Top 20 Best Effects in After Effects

All right, in this video, we're gonna talk about my top 20 favorite effects inside of After Effects. Hey, what's going on, internet? This is Josh Noel from SonduckFilm, and welcome to our channel. If you're new here, be sure to hit that subscribe button. And these 20 effects will be effects that you will more than likely use a handful of times throughout your career of using After Effects, whether it's motion graphics or compositing. These effects will bring tremendous value to your projects. So let's jump into our top 20 list and let's get started.
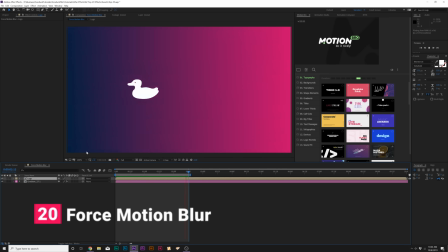All right, the first effect we're gonna talk about is a very quick effect called Force Motion Blur. And we can find this under Effect, Time, Force Motion Blur.
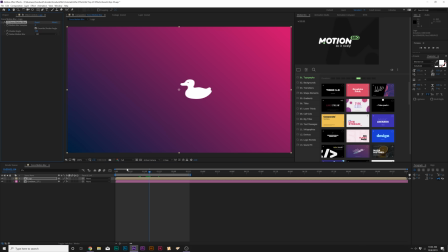And what this effect does, it adds motion blur to moving objects.
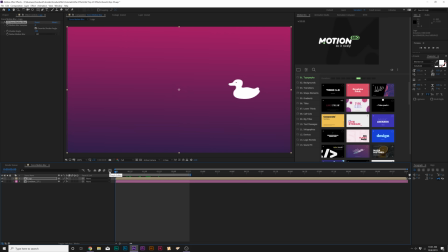So for example, if you can't add motion blur to specific video clips or pre-rendered elements,
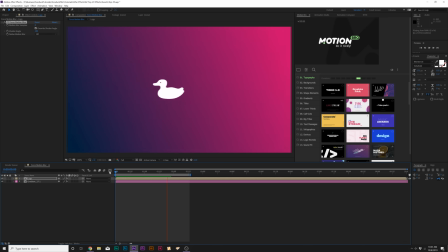this will automatically allow you to add motion blur to that object. So now we have motion blur on our logo.
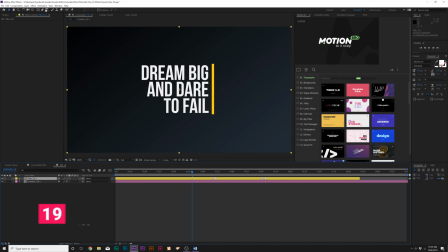Next up is the fill effect. So effect generate fill.
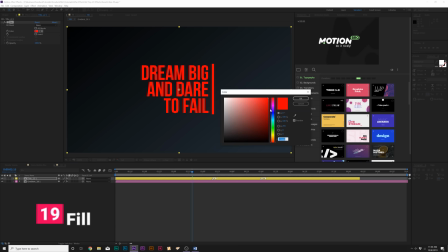And what this effect allows us to do is change the color of an entire object with one control.
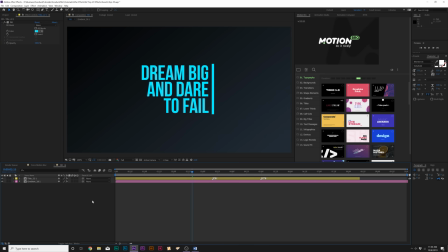So this is a great effect if you want to control the color of your object very easily.
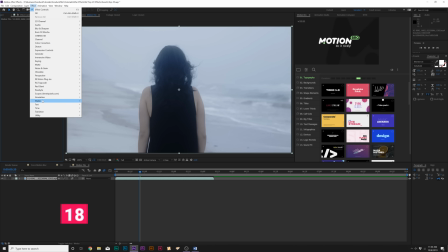Moving on, we got stylize motion tile.
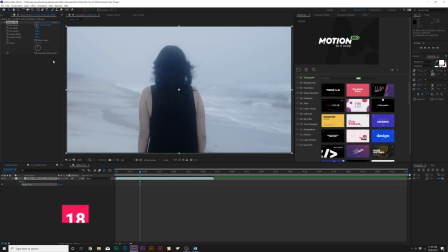And this is a phenomenal effect if you want to, you know, create a slideshow or create transitions or to expand the borders of an object. So for example, what we could do here with the motion tile effect is we can add a keyframe for tile center.
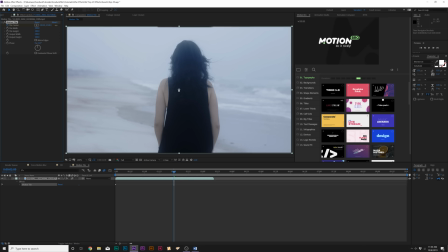We can move forward in time and go to one of the parameters here, and we can start looping this, you know, image, so we can create a transition or, you know, just kind of create a nice slideshow.
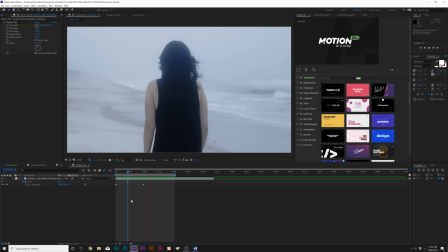And overall, this effect allows you to expand the edges of your clip and allows you to create this nice slideshow animation.
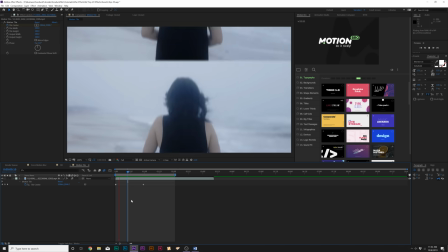So if you want to transition between two clips, this is also an awesome effect to use. Next up is under the stylized menu again, and it's called CC Vignette.
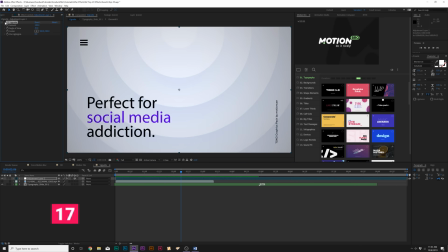And this simply just allows you to add a very nice edge around your image or composition.
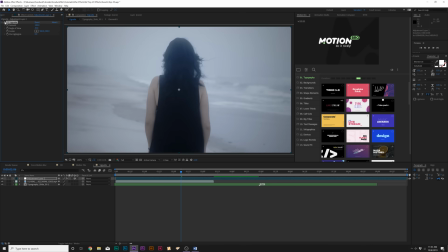So just a little before and after, bam, just helps you focus in on the center and you have some nice controls here. So a really easy effect to use, but rather a popular effect for color grading and to creating more of a style on your project.
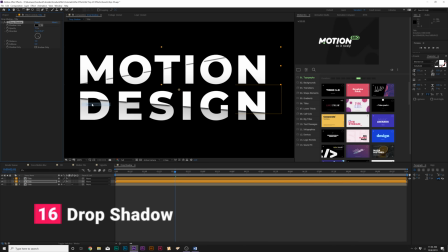Next up is under the perspective menu, and it's called drop shadow. A very popular effect here, but a lot of great options here.
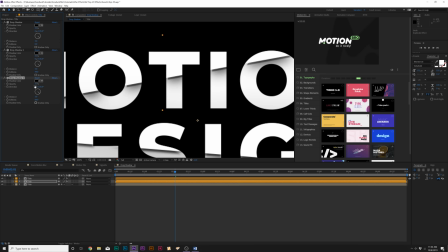And the ability to duplicate this and create different variations is gonna allow you to easily create stronger shadows.
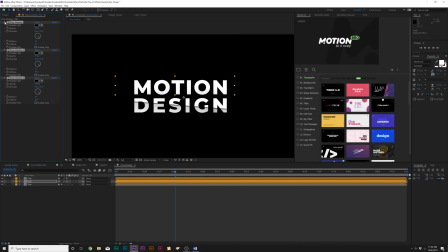And it's a very nice effect to just make things stand out and pop out from the background.
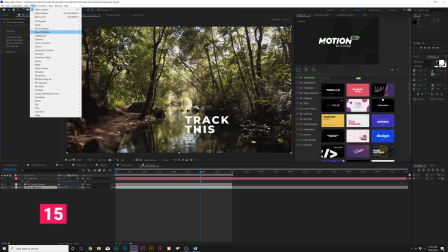So the next effect is 3D camera tracker, which is under the perspective menu.
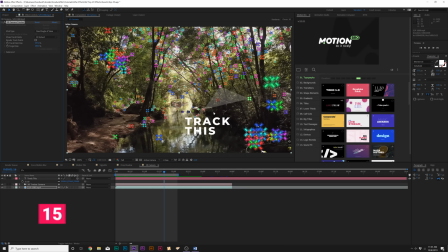And what this allows us to do is track the 3D data of a shot, select one of the pins here, and be able to easily put in any type of object into our clip as if it's actually shot there. So you can see that this text is tracking with our shot, and that's what the 3D camera effect allows us to do.
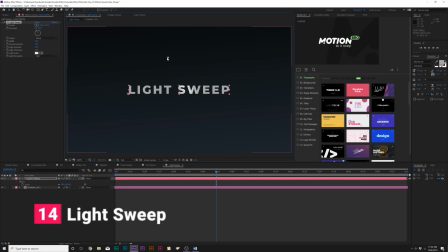The next effect is underneath the generate CC light sweep. And it has a center point, which allows us to easily animate this light sweep over a title or pretty much anything.
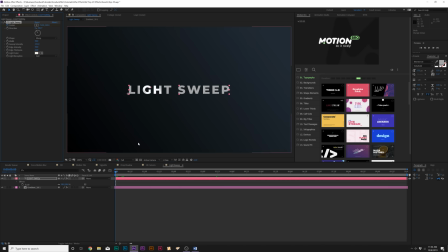Most commonly, you will see this over titles. And we can easily animate our light sweep to just go across our title and just brings more attention.
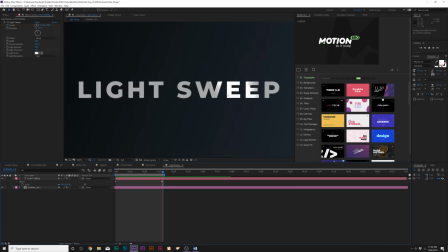And this just brings more attention to what we want our audience to read.
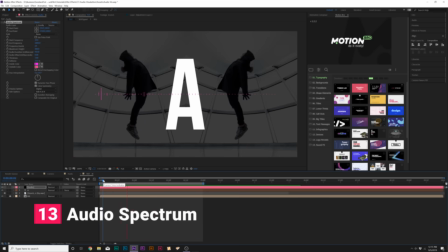And the next effect we're going to talk about is the audio spectrum effect, which I'm not going to go too in-depth because we have a full tutorial on this and there's a lot of parameters in this effect.
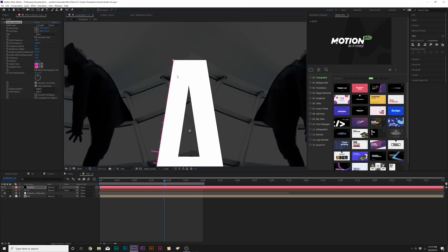And you can easily use this effect to create an audio reaction to music, which can be used around objects and in many different creative ways.
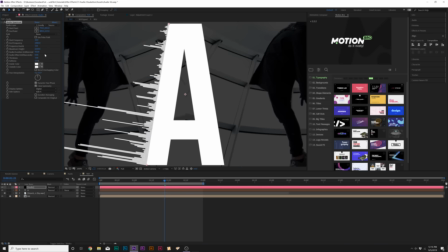So if you want to learn more about how to use the audio react effect, you can check out links in the description. It'll take you over to this tutorial.
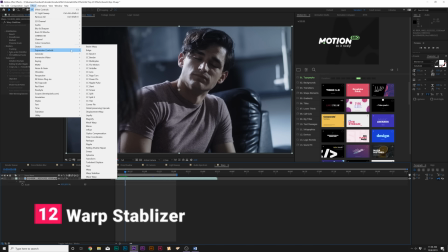And the next effect is an awesome video effect under Distort, and it's called Warp Stabilizer.
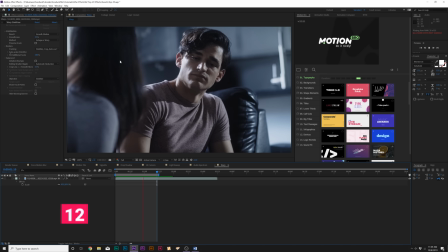And what this effect allows us to do is easily remove camera shake from a shot by warping the image. And what this applies to the shot is a lot more smooth. And definitely take in account for the smoothness options. And under the Advanced tab, there is Crop Less and Smooth More. You want to be able to control these so you don't actually warp the image too much.
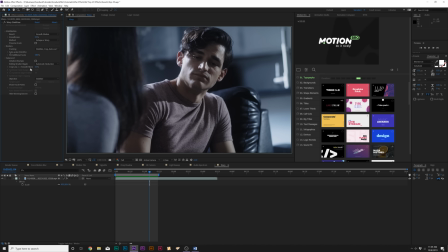Just to the point where maybe you reduce the camera shakiness by a little bit.